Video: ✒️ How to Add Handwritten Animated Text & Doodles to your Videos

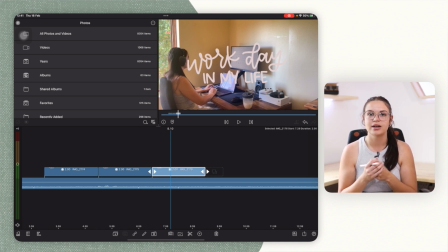6:44 So in Final Cut Pro, you basically just copy the clip and then paste command shift paste and then it will just paste the positioning of your clip so that is how that works so i'm just gonna go ahead and do that hello this is editing kayla here so i just wanted to show
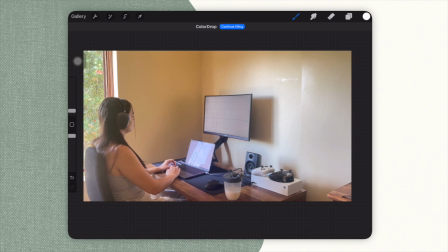6:59 you guys if your video editor doesn't allow you to copy and paste the way that i just showed you a way you can make sure that your text is already in the right spot that you don't have to move it around or anything is saving an image of your video like this to
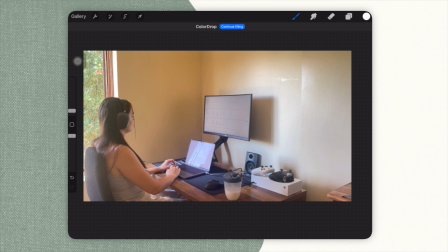7:14 your camera roll i just saved this snapshot out of my video make sure it's the right size and everything um and then just make a new layer and letter over top of it and make sure the lettering is exactly where you want it to appear in your video so again just like i
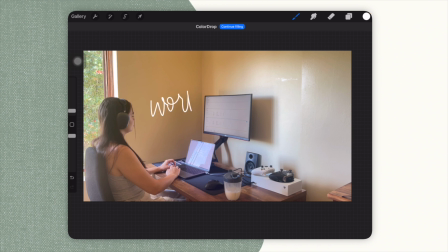7:30 did there i'm just gonna letter my text this is just very quickly you get the gist make sure all of it is positioned the way you want it to be um and then just do the same steps that i just showed you over and over so lower the opacity of this one and
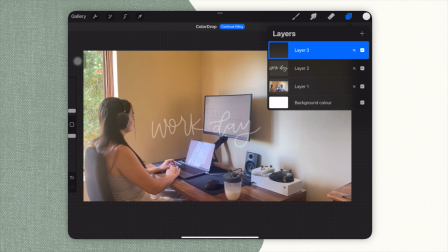7:47 then just letter over top of it and then when you go to save it make sure you remove your background and the screenshot so now when you
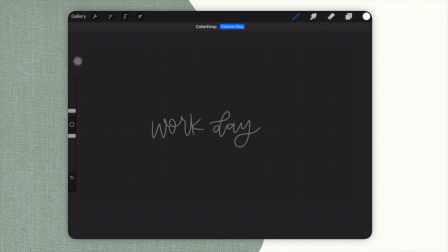7:54 import it into your editor it's already in the right spot and you don't have to copy and paste the positioning of your text so that is also a way to work around this if your editor doesn't allow for copying and pasting positions um so this is really easy
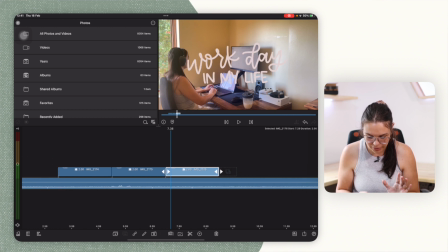8:08 to do as well and as you can see now already already have this effect but now you want to make the timing right so as you can see right now it's set to two seconds each clip so then this is what it looks like it is definitely too long and you don't get the animated effect so usually i put it at like
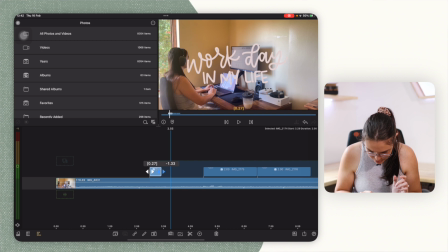8:24 was it 0.2 seconds or something 0.20 i'm just going to try that out and see how that looks for
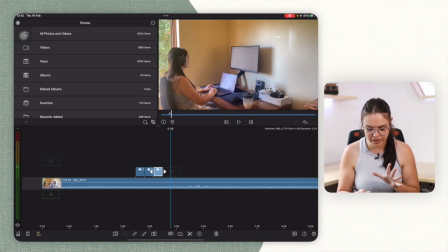8:34 each clip okay let's play that okay that's a way better effect so as you can see then we have this so now what i'm going to do is
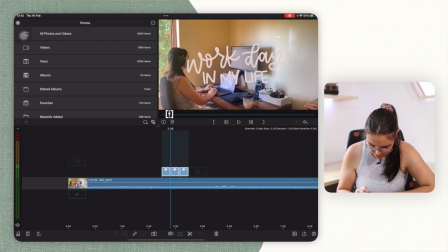8:41 i'm going to select all three of these i'm going to go ahead and click on copy and then what i'm going to do is i'm
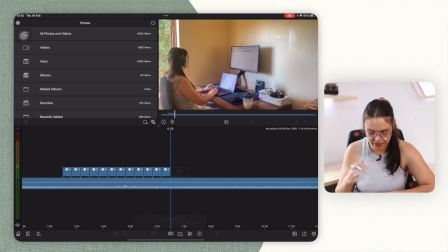8:49 going to click on place clips and i'm going to do that entire time so i'm just going to basically paste those clips over and over again until it's as
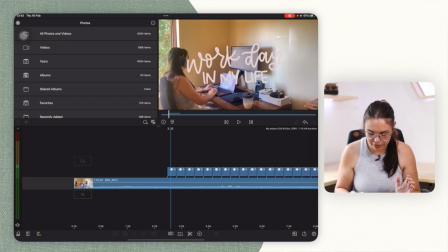8:57 long as i want my title to basically appear in my video so now this is the effect that we get so it gives that
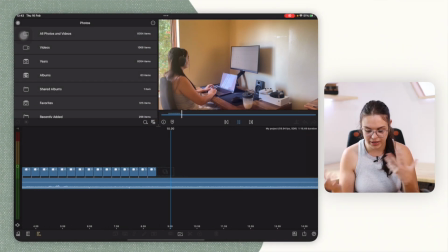9:05 kind of animated effect it looks more lively than just text popping up and then it's going out so you can maybe do cool animation or transition to make
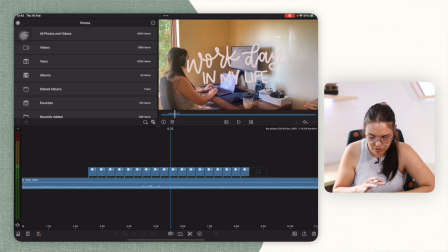9:14 this text appear and then go off the screen but that is how i go about animating these texts to my videos i just quickly added
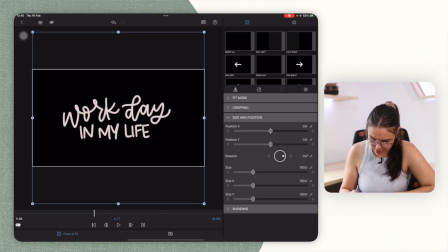9:23 in a blank screen i'm just going to lower the opacity of it so now when i play this clip this is what it's going to look like as you can see
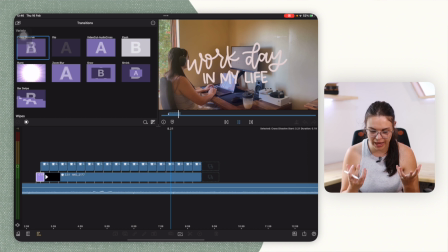9:30 the background kind of gotten got darker because i added that black and then it's just going to go away um so that is how i would go about making these animated text slash doodles um you can like i said do this with um like doodles as
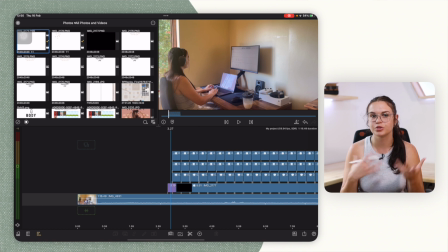9:45 well so let's go ahead and just add some of those here's it now with some doodles introduced i just drew some stars and procreate the exact same method as
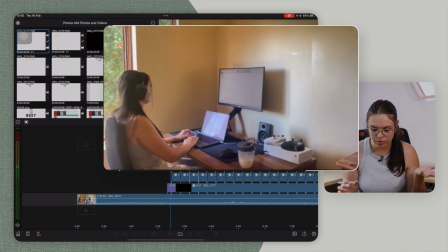9:53 i did with the text just redrawing over them um and this is what we have going on now as you can see it's all animated you can even
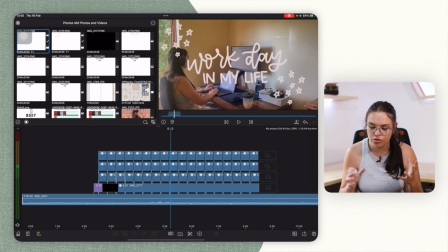10:00 make the timing a bit different just to not make it look like it's too like robotic or something like that so that is kind of
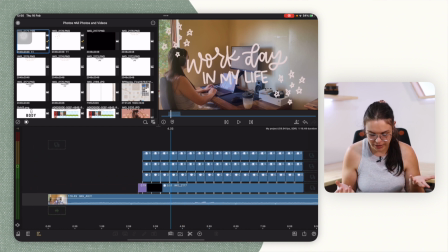10:08 what we have going on here it's just I think it's a really nice touch and it looks really cool the last thing I want to mention which I feel
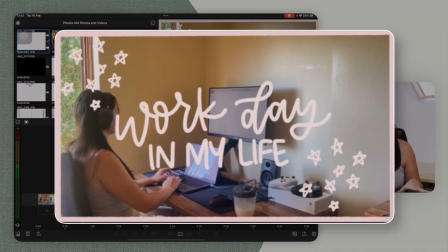10:15 like really adds a lot to these doodles is creating some kind of border I think it just adds some cool effect to the doodles
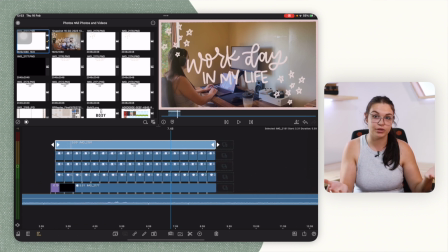10:23 and just kind of rounds it off really nicely so I would recommend doing that as well if that's something you're interested in obviously it's not set in stone that you need to do this I I just think it feels,
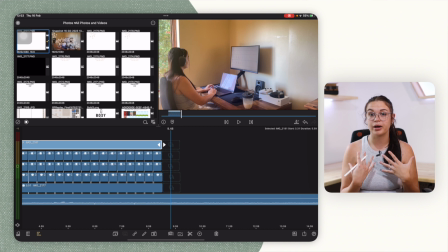10:31 gives a nice feel to it. So that is how I go about creating doodles in videos.
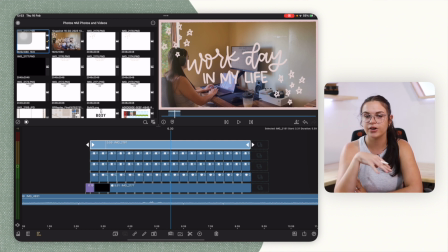10:38 So, and making it look kind of animated. I feel like it's a very nice personal touch, especially if it's in your handwriting and all that. It just adds a lot of personal touch to your videos. Again, the editor that I used is LumaFusion, but you can use whichever video editor you have.